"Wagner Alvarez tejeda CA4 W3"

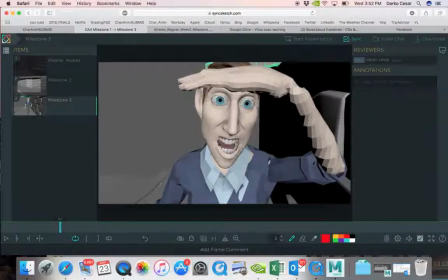[4:11]
Landing a spaceship? What he saw? Zombies coming in? That's what this face is telling me. It doesn't look like, whoa, somebody left the wallet. Nice. It just doesn't.
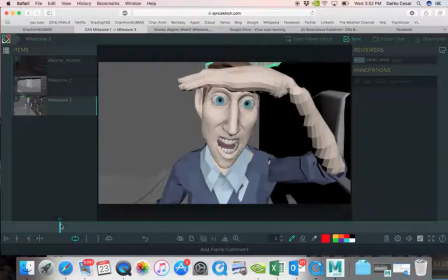[4:30]
And then you didn't really give us time to read that, because
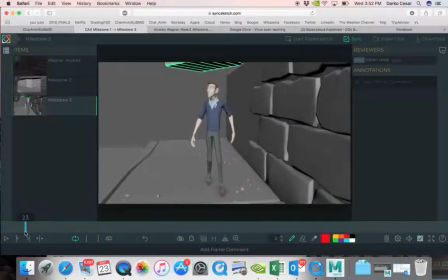[4:38]
everything is moving so much. Where exactly is a moment when he saw that? Plus, look at him. Why is he looking around? Is he looking for the lost dog? Is he looking for his friend who was supposed to be here?
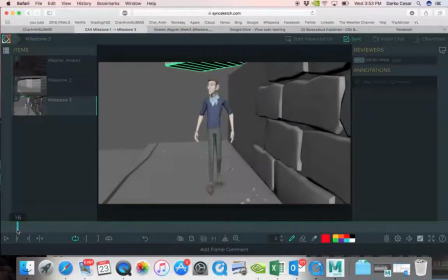[4:56]
What's going on? Why is he looking around? if he's looking around so much, it would be even hard to see that
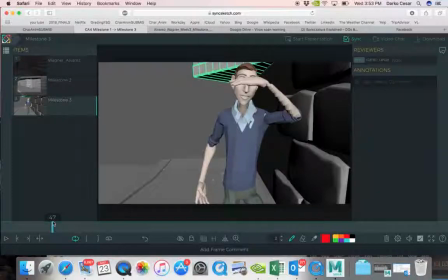[5:07]
wallet. And is it wallet or cell phone, something like that? But really, it doesn't matter, right?
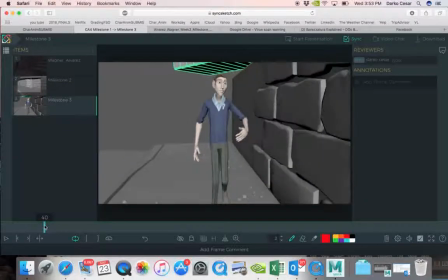[5:15]
And then when he sees it here somewhere, there is no anticipation, there is no take. Try to Google animation take, T-A-K-E, take. You'll see what that means.
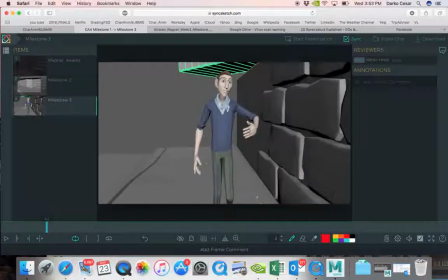[5:38]
You know, when the character is looking at something, you're supposed to make it like he doesn't see it right away, but you know, after a second he actually noticed something. You know, like in real life, when you're looking something and then
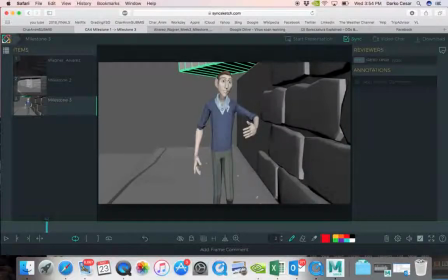[5:56]
you notice it and you're kind of like, whoa, like kind of like a double take or something. You're like, whoa, your eyes are opening wider and then closing because like you just notice what you didn't, although it was in front of you for a while. You know, you kind of get surprised.
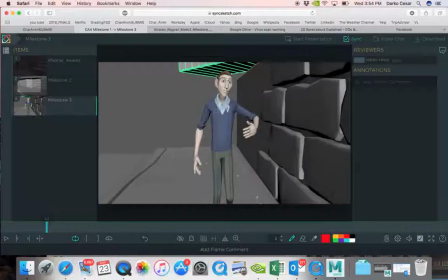[6:12]
So he doesn't have that. He just stops very stiffly.
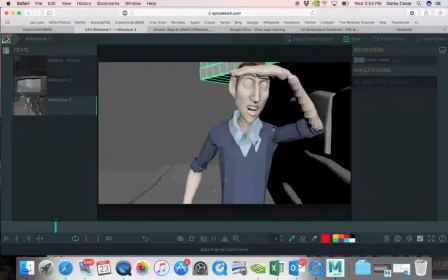[6:23]
And we don't even see that because you're not allowing to see that because you cut in with the camera so much. So basically, you're hiding your animation. This is, like I said, supposed to be focused on animation.
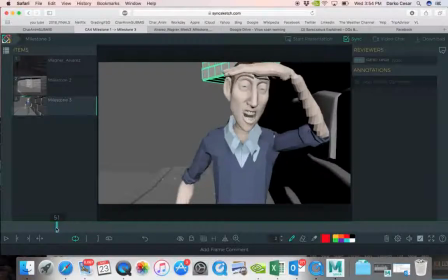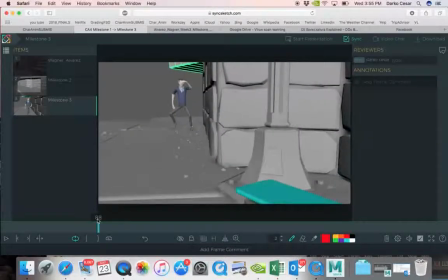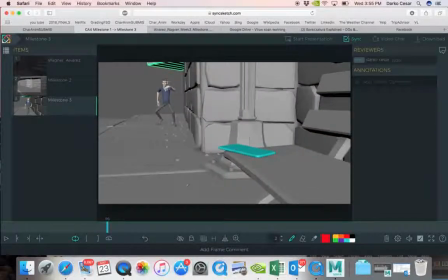[6:48]
Why is he in that position? I mean, usually you've seen people when they notice something, they are in this kind of positions. It's this kind of strange, unusual pose.
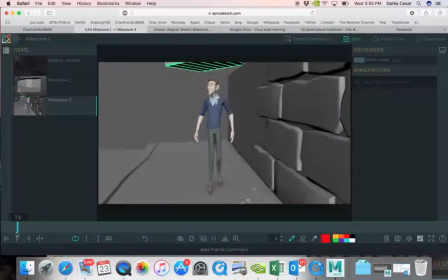[7:04]
So he is walking without any shifting the weight, and also I can see from here that there is no foot roll on the feet.
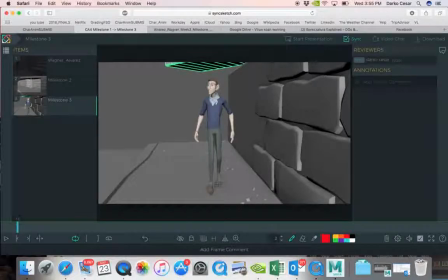[7:18]
He walks very like a flat wooden, like Pinocchio. It looks like somebody is holding him here on the strings, just pulling up and down, up and down. That's how it looks.
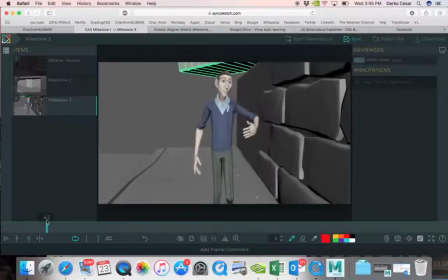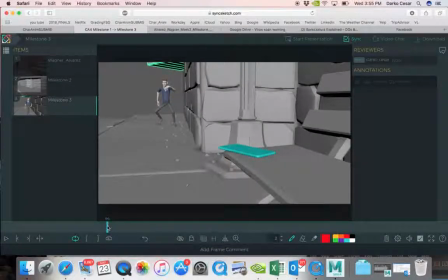[7:40]
Okay, so it's a cell phone. Now, we go closer to him.
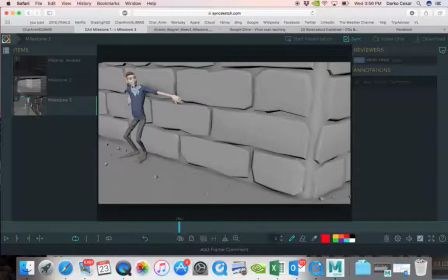[7:49]
But I can see that something is happening with the feet. The feet are not stable. It feels like he is on ice or something like that. Why he goes back here? Why he slides back?
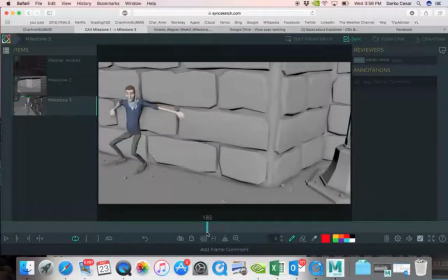He never blinks.